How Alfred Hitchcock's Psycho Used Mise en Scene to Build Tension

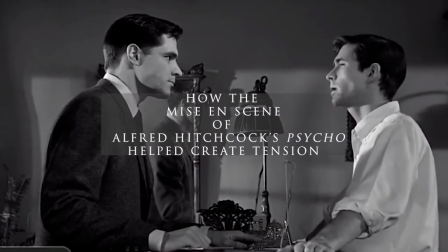(0:00)
Welcome. Today we will be discussing how the mise-en-scene of Alfred Hitchcock's Psycho helped create tension.
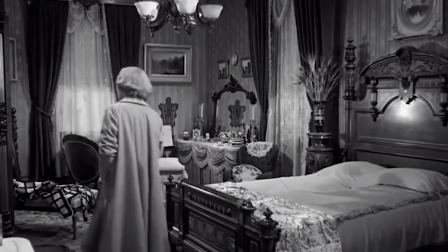(0:06)
The sequence I will be using to demonstrate the building of tension is towards the end of the film, leading up to and during the big reveal about Norman's mother.
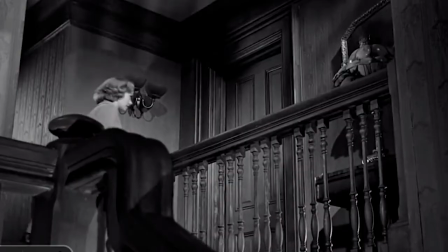(0:12)
In this sequence, Marion's sister Lila is walking through the Bates' house. Meanwhile, Sam is occupying Norman in the motel.
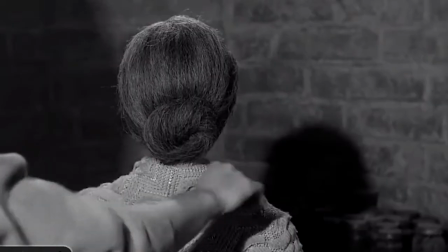(0:19)
As Norman runs into the house, Lila runs to the basement, where she discovers the skeleton of Mrs. Bates, and Norman comes charging in with a knife wearing a wig and dress.
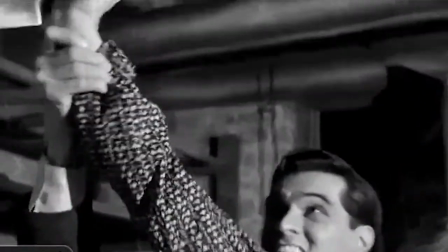(0:28)
Promptly after, Sam comes in to grab Norman and save Lila. Props and set.
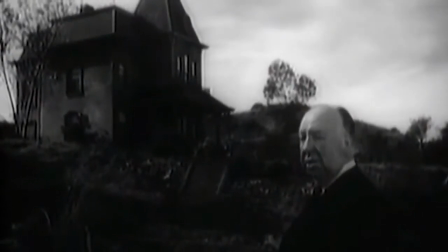(0:33)
One of the spookier aspects of this film can be shown through the architecture and style of the Bates House.
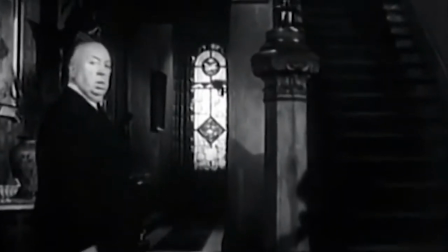(0:38)
This Victorian-style house is the epitome of haunted-slash-horror houses.
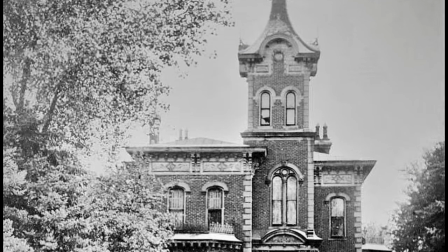(0:43)
During the first half of the 20th century, these houses, which at one point were considered displays of wealth and desire from the Gilded Age,
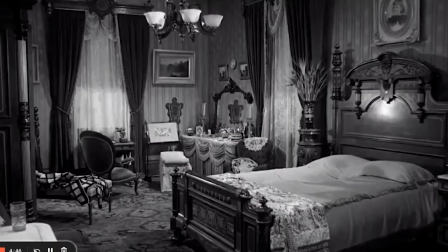(0:49)
became outdated and abandoned, making them the perfect canvas for horror. Mrs. Bates' bedroom has clear Victorian inspirations, with plenty of frivolous displays of wealth,
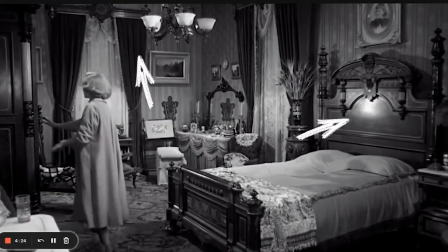(0:58)
like detailed bed frames, thick curtains, old portraits, statues, and many more.
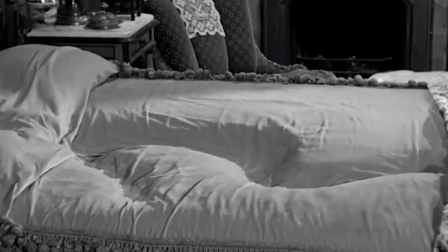(1:03)
The bed has a prominent imprint in the shape of a body showing that the person who sleeps there doesn't move, resulting in the intense imprint.
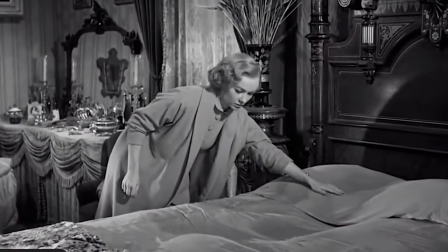(1:11)
This foreshadows the fact that the mother is in fact dead, which is why she doesn't move.
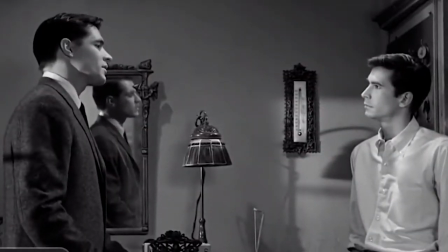(1:15)
Back in the motel, we can see a mirror that doubles up Sam against Norman, foreshadowing Sam defeating Norman.
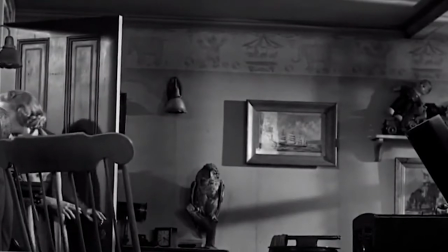(1:20)
The next room Lila walks through is what appears to be a child's bedroom with old, worn-out toys,
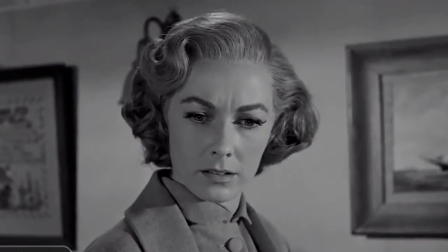(1:25)
implying abandonedness, but then we see a bed that is undone and looks recently used, causing a feeling of confusion and mystery.
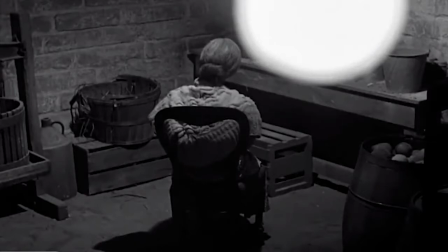(1:31)
Once in the basement, we meet Mrs. Bates as a corpse. She is facing away from the camera with only her hair and gown visible, giving the illusion she is alive, but once she turns around,
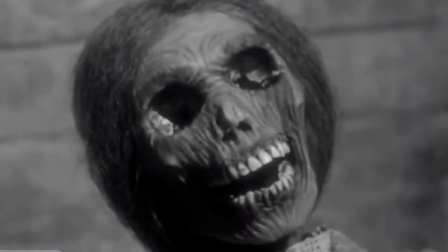(1:41)
we can see that she is in fact a corpse and has been dead for quite a while with only small remnants of skin dribbled around her eyes.
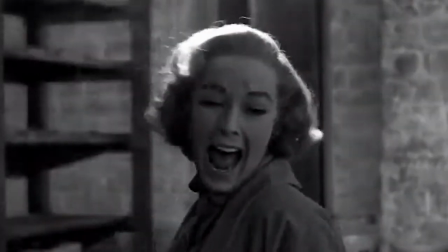(1:47)
We as the viewer are misdirected into believing that she is in fact alive, so we are shocked by the sight of the skeleton once again putting us at unease.
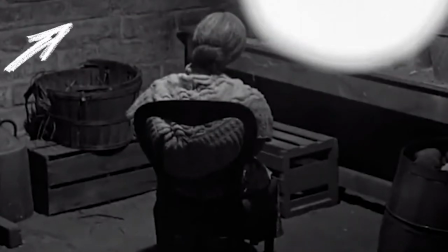(1:54)
The basement has unfinished brick walls, along with unfinished wood furniture, such as shelves and crates.
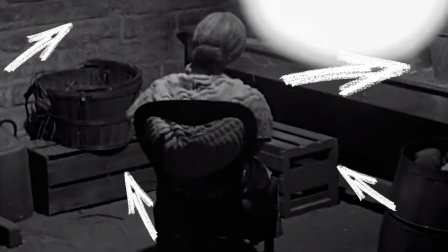(1:59)
There's also plenty of dust clearly visible, adding to the unsettling, unclean, and unsafe environment.
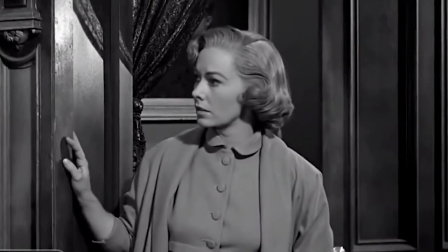(2:05)
Actors When Lila is traveling through the Bates house, she moves with caution, staying close to walls and leaning against pillars and doorways to avoid being caught.
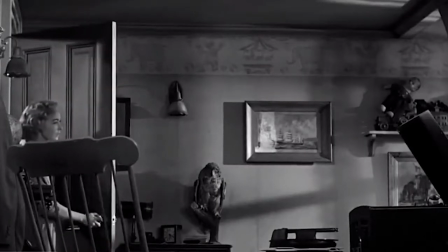(2:12)
These motions make sure the viewer doesn't forget she could be caught at any moment, therefore building tension.
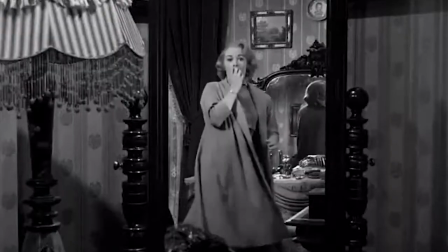(2:17)
While inspecting Mrs. Bates' bedroom, Lila threatens herself with the double mirror when she sees the back of her head in the opposing mirror.
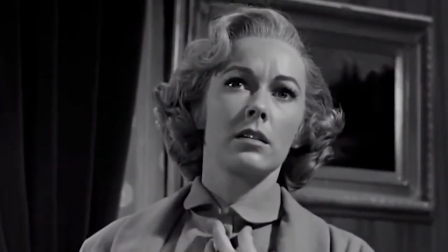(2:23)
This is a classic technique to build tension by tricking the viewer into thinking we have reached the jump scare, so that when Lila calms down, she and the audience are more vulnerable to danger and fear.
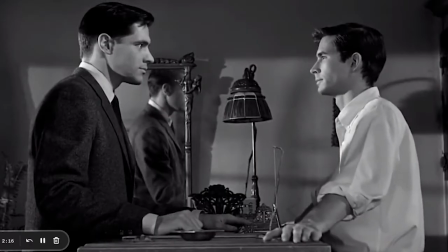(2:32)
In the motel, Norman is showing many signs of fear, like constantly moving his mouth and tapping his finger.
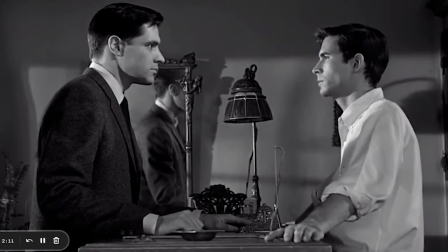(2:37)
He feels threatened by Sam, and his building anxiety is telling us he is about to act out of fear, which almost never ends well.
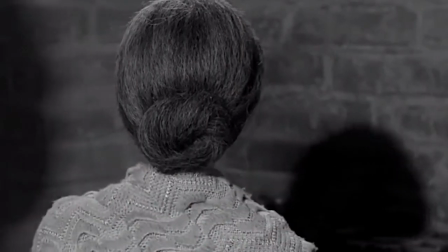(2:43)
Back in the basement, once Lila sees Mrs. Bates, Mrs. Bates slowly turns around, building tension out of the slow mystery of the reveal.
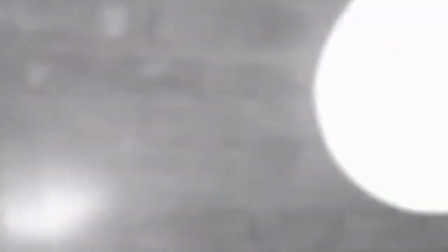(2:50)
This reveal frightened Lila so much that when she sees Norman, she is simply frozen. Lila sees Norman before we do, yet creating another mystery of reveal.
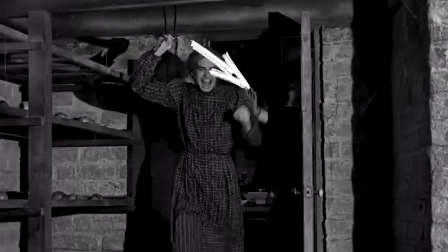(2:59)
Norman charges toward her with the full intent of stabbing her, the knife angled towards Lila. Yet, we cannot see Sam, leading us to believe that she will be killed.
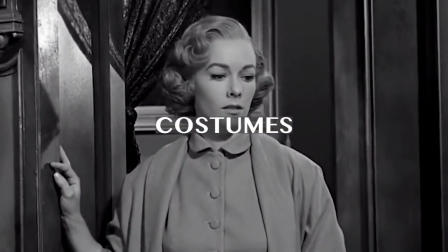(3:09)
Costumes. Lila is wearing a thick shirt dress with a matching knee-length coat.
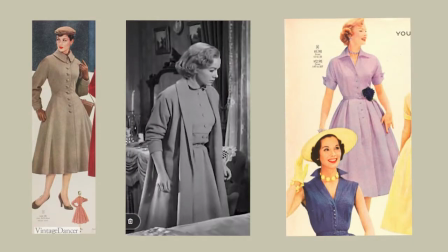(3:13)
This is a very popular and sleek style from the late 1950s, juxtaposing the old age of the house.
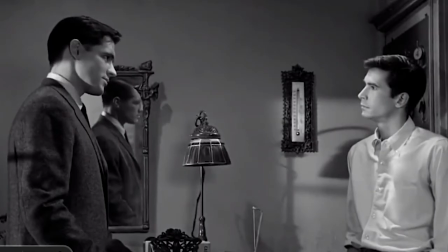(3:19)
Sam is also wearing a thick, heavy coat that makes him appear bigger compared to Norman, who is only wearing a casual, thin, white dress shirt, representing their apparent power imbalance.
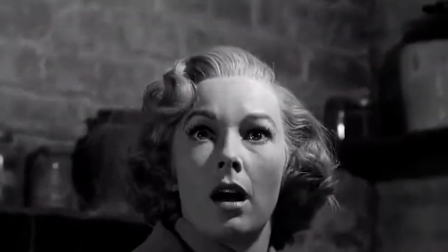(3:28)
Once he arrives in the basement, he is wearing a Victorian-esque dress, along with a gray wig and a ponytail that perfectly resembles Mrs. Bates' hairdo.
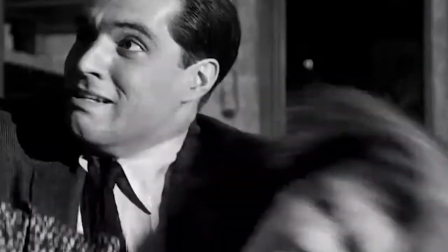(3:36)
This immediately and clearly reveals the true murderer and provides a type of explanation for the previous occurrences.
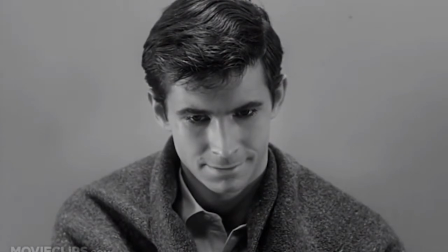(3:42)
It shows how intensely he believes he is Mrs. Bates and lets us see into his psychoticness.
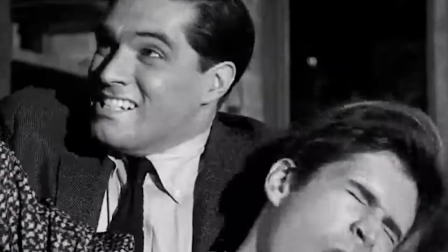(3:50)
When Norman is grabbed by Sam, the mother's dress and wig begin to slip off. This causes him to make a pained facial expression.
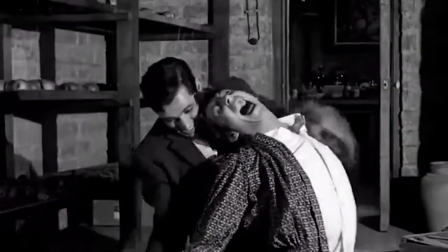(3:57)
This visually symbolizes his intense attachment to his mother and how when that part of him is being taken away, he experiences real agony.
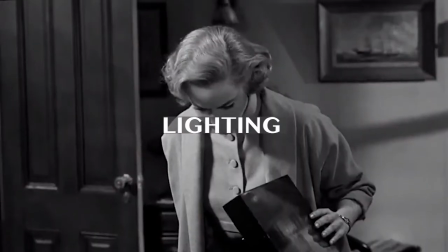(4:06)
Lighting.